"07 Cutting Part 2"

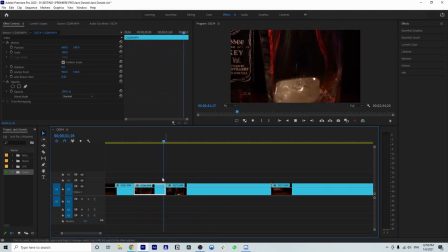750s
I think I like the close angle a little bit better. Even though the Jack Daniel's label is in this shot, I think see, that's the problem with being an editor is you got to make some really hard decisions sometimes. And it's all on your shoulders, especially if you're a one-man band. I don't know which shot I like better.
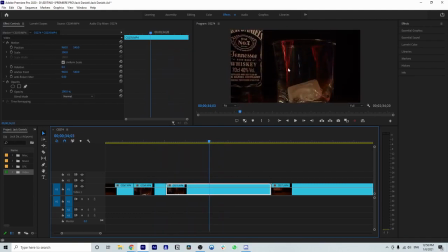770s
Because I love the light on this glass right here. And I love this showing the Jack Daniel's label here. But here, I love how much emphasis is on the ice falling. Like, I feel like I'm in the glass falling with the ice.
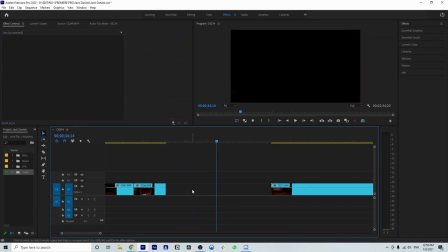788s
I think I'm going to go with the other one I chose. I'm going to go with my gut instinct. Okay, so let's keep going. Okay, perfect. So we have 3 clips left. Let's quickly go through what we have so far. We're making some awesome progress.
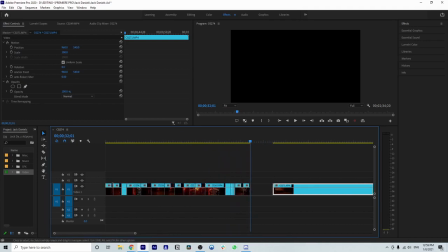805s
Now, really quick, what we're going to do after we're done cutting is we're going to like go through and organize it to make sure and optimize the flow of the video. Right now, there's not a ton of flow because we're just going in order. There's flow with certain clips like the ones I just showed you.
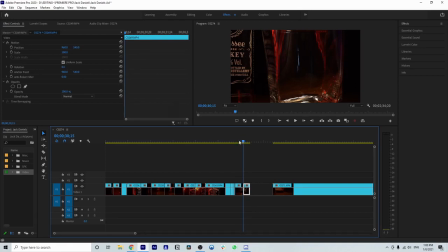820s
But with that being said, let's just play it from the beginning and see what we got so far. And again, as we're watching this, it feels like there's something missing, obviously, and that's sound. And that's because sound is easily 50% of the video.
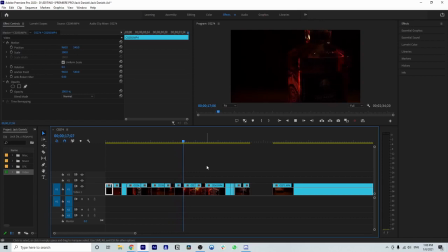839s
Like if you have good sound effects and good music picked out, and your video is just subpar, it will make your video great. Yeah, so you can see there's a few parts in this that we still need to cut. There's just some extra little fat that we need to clip off.
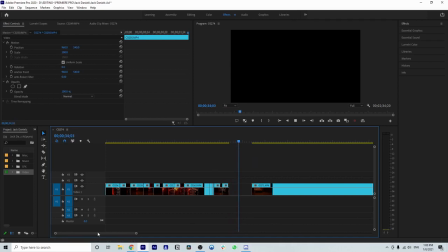858s
But we'll do that in a second. Let's just finish. Let's get the bulk of it done. We got 3 more clips to go through, and then we'll go through this very quickly and just cut the excess fat off those clips that we don't need, like when the clip starts or ends. All right, guys. So we made a ton of awesome progress in this video so far.
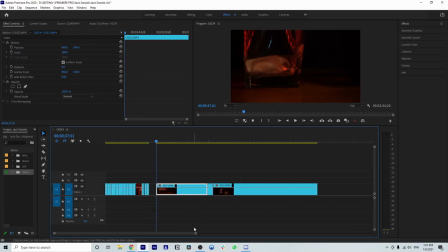875s
We still have 3 more big clips to get through, and then we're going to go through all of these, and we're going to just cut off the excess fat and unneeded parts of the clips. And then we are also going to kind of organize them and, put them in a nice order that makes the video have some flow, has some flow to it.
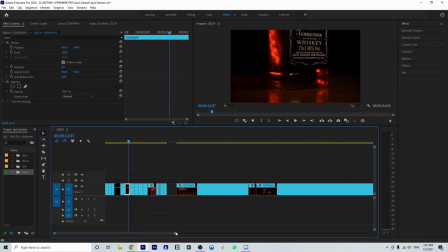895s
So let's move on to cutting part 3.